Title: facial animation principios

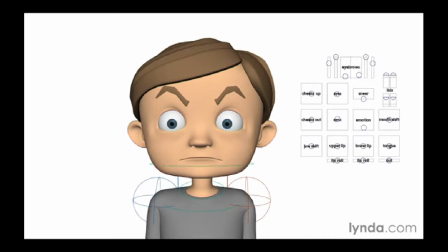And again, the only change here was the eyes. So here we have sad eyes, and here we have kind of a surprised, angry brow, so we've got a little bit of rage going on here. Let's go to another emotion here. This is a classic fear emotion. We've got the corners of the mouth pulled down and the brows up.
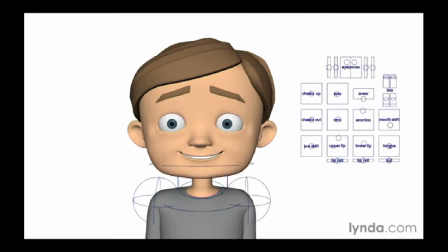And again, if we change this, we've changed just the mouth to happy, and now we've got something that's probably a little bit more worried. So we've got kind of a worried happiness, maybe worried but glad, something like that.
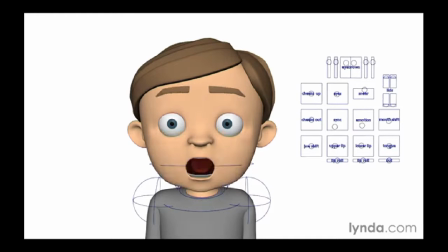Let's start with another emotion. Let's start with surprise. So again, surprise is a very open emotion. We've got the mouth open, we've got the brows up, we've got the eyes wide.
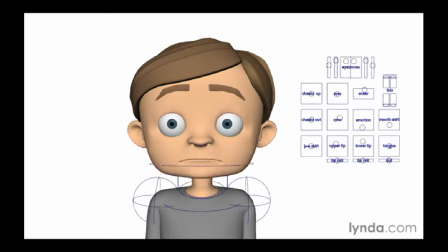If we change the lower portion of the face and just make it sad, then you get something that's a little bit more like shock or disbelief. And again, we're just mixing and matching emotions along this horizontal line here.
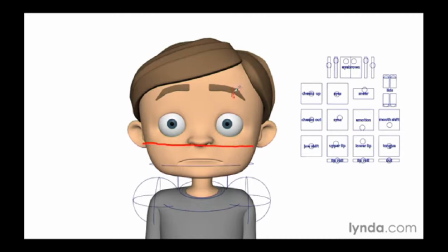So we're just mixing upper and lower. So up here on the top we have surprise, down here we have sad. So those two together make for a little bit different emotion. And we can just change that lower portion of the face a little bit and have a smile with a surprised look,
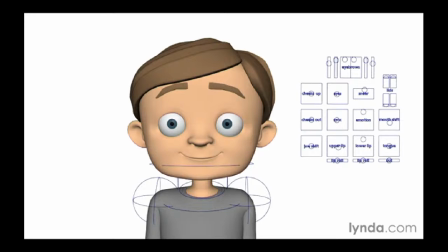and we get something that maybe is a little bit more hopeful. So as you can see, you can mix and match the basic emotions to get more complex emotions. Now we mix these along the top and bottom axis, but you can also mix them asymmetrically.
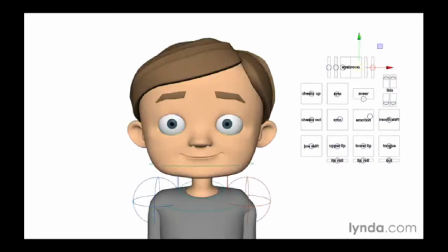Another way to add more life to your characters is to create asymmetrical poses. So here we have a very simple happy pose. Now this pose, however, is very symmetrical. So if I were to, say, draw a line down the center of the face here,
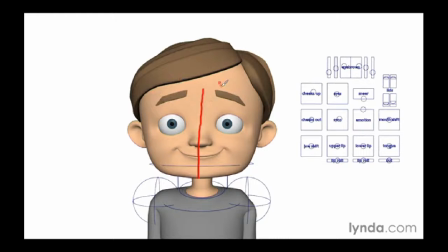you'll see that the left and right sides of that face are pretty much identical. Now we can push an emotion to one side of the face or another to give a little bit more character to the pose. Now if I drop the smile on one side and leave it on the other,
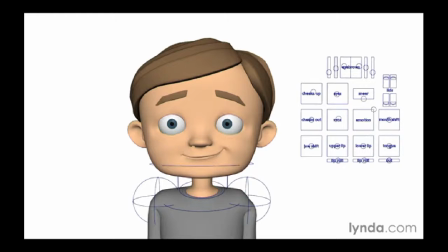you'll have a little bit more character in that smile, a little bit more visual interest. Now this also avoids what are called twins, which are symmetry in your character. Now if we want, we can push this and create a very asymmetrical pose.
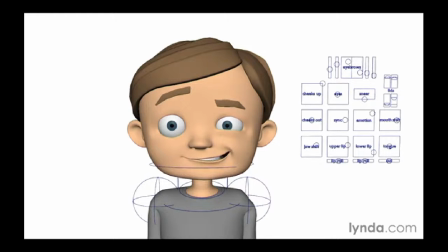Now this is kind of more of a goofy smile, but again, it's not a symmetrical pose, so it's a little bit more visually interesting. So let's go back to neutral and let's dial in another pose. In this case, we're going to do anger. Now again, we're looking at this pose and you'll see that it's very symmetrical.
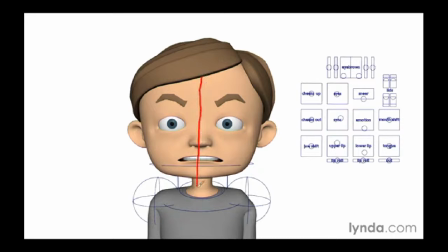So if you draw a line straight down the face, you'll see that both sides are pretty much the same. But again, we can push this right or left. So if we change it on one side or the other, you'll get a completely different emotion.
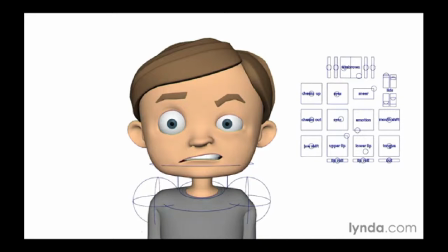And again, you'll get more visual interest. Now we can also get the character's body involved. So if we want, we can tilt the head a little bit, and that'll give even a little bit more asymmetry to the character and a little bit better pose.
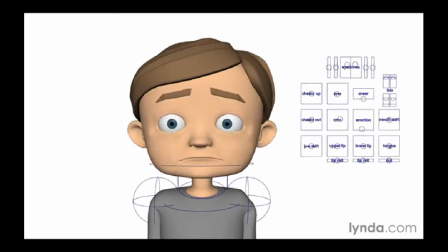Now let's start off with a sad expression, and then let's again push that a little bit more. So by again pushing it to one side, you're giving a character that's a little bit more pensive.
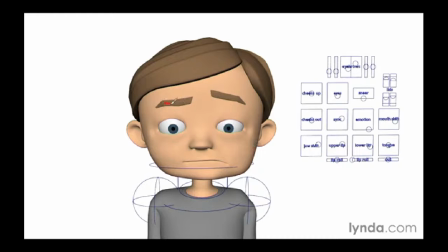We've dropped the brow just a little bit here, and we've pulled the corner of the cheek over a lot. And that gives it, again, it pushes it to one side. If you notice, again, the eyes are a little bit more wide open on one side than the other.
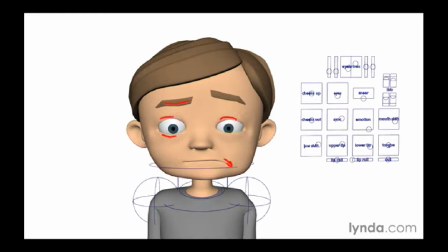And again, all of this asymmetry adds a little bit more life to the pose. Now if we change this a little bit more, you can see just by changing a very subtle thing about the character. So let's just go ahead and change that brow.